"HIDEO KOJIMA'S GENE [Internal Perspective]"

最初のサニーちゃんの声はちょっとすごく心閉ざしてる感じであと割とドスの効いたというか低い声だったんで
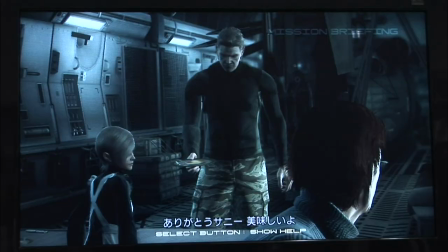[32:57]
表情もそれに合わせてちょっと暗い感じのムッとしたような顔だったんですけど
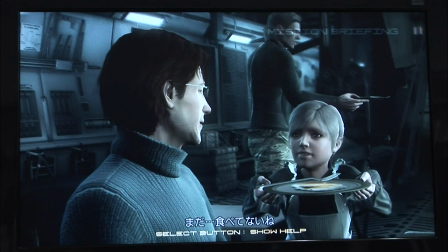[33:04]
2回目はちょっともっと悲しそうなというか寂しそうな顔になったし笑うところも柔らかい感じの笑い方になったんでもっと可愛く見えるようになったと思いますやはり時間も労力もかかったので
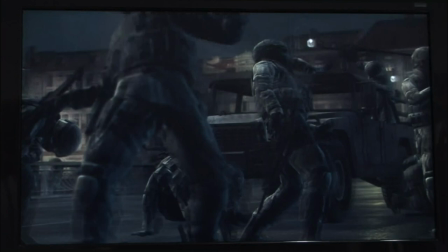[33:19]
東欧のラスト、米軍がリギッドを囲むところを
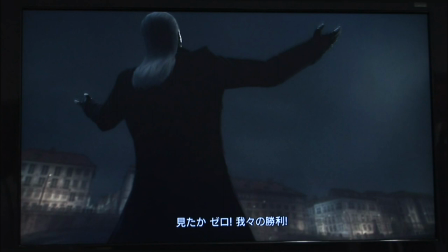[33:25]
ちょっと見ていただきたいなと表示しているキャラ数ですとか
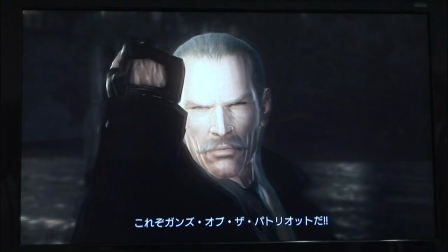[33:30]
あとエフェクト数、街並みもかなり大掛かりなものになってましてかなり大変な作業にはなったんですがなんとかメタルクオリティのものに達しているものが出せたかなと自分では自信を持っていますメインはシャドウムススのステージリーダーということで
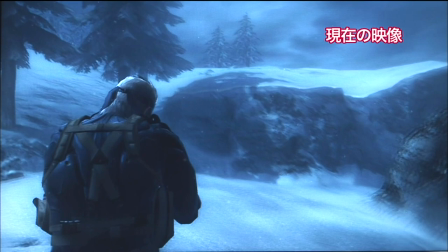[33:51]
ステージをまとめさせていただきました雪の質感があんまり出てなかったので
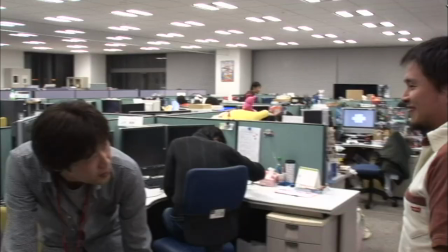[33:57]
表情をつけていて空も吹雪と雰囲気がすごく合うようにしています
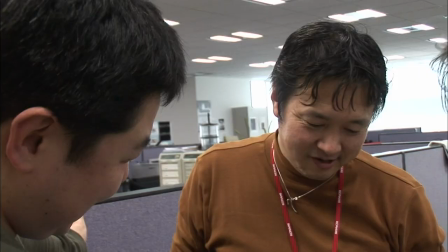[34:03]
一人一人の粘りがゲームをより面白くしていく
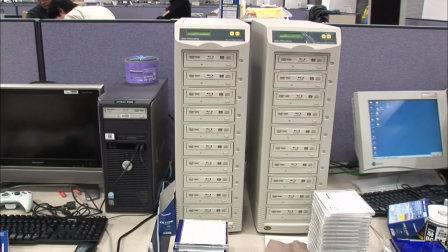[34:12]
そして2月29日
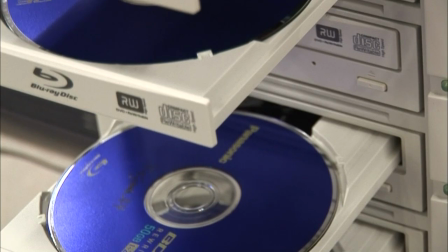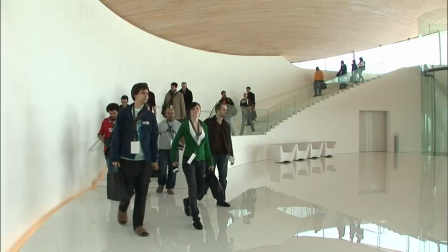[34:21]
この日無事ファーストマスターが完成した
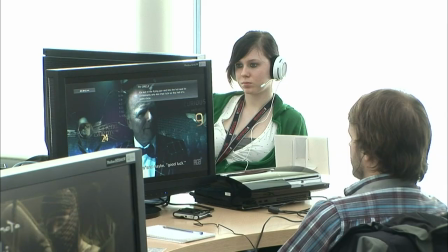[34:26]
3月10日この日は初めて海外メディアを招いてのモニター会世界中のプレスが驚きの声を上げる小島監督はパーティーにサプライズ登場
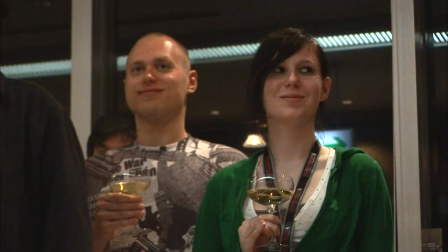本当に人を驚かせるのが好きな人だ最後にこんな質問をぶつけてみたまだちょっと決めていませんけど若いクリエイターにディレクションを委ねて僕は一歩引きながら新しいメタルギアの誕生を一緒に見ながらそういうイメージ次回はプロデュースをしながら自分のゲームはオリジナルの全く新しいものをそれこそ10年くらい前の企画なんですけどそれが一番濃いんですよね出現するとしたらどうやって作ろうかなとかあるいは背景をもっと調べないといけないのでいろんな本も読まないといけないですし取材もしないといけないのでそれをいろいろ考えながらやっていると時間がすぐ経ってしまうのでなるべく考えない今はメタル本のことだけ考えながら
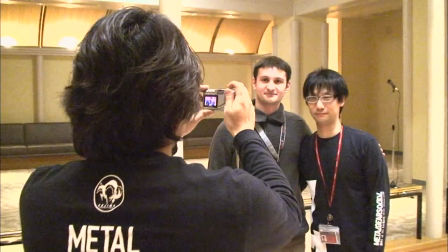[35:51]
という感じです小島監督は本作でメタルギアを離れ
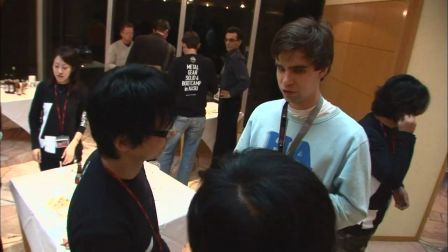[35:56]
新たなゲーム開発に向かうだがメタルの遺伝子は語り継がれ
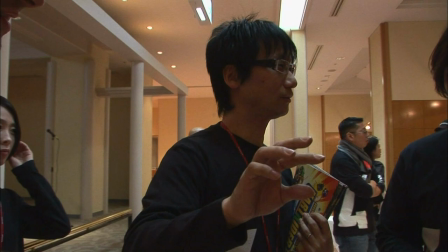[36:03]
次の世代に受け継がれるだろう花が種をまくように思いは残される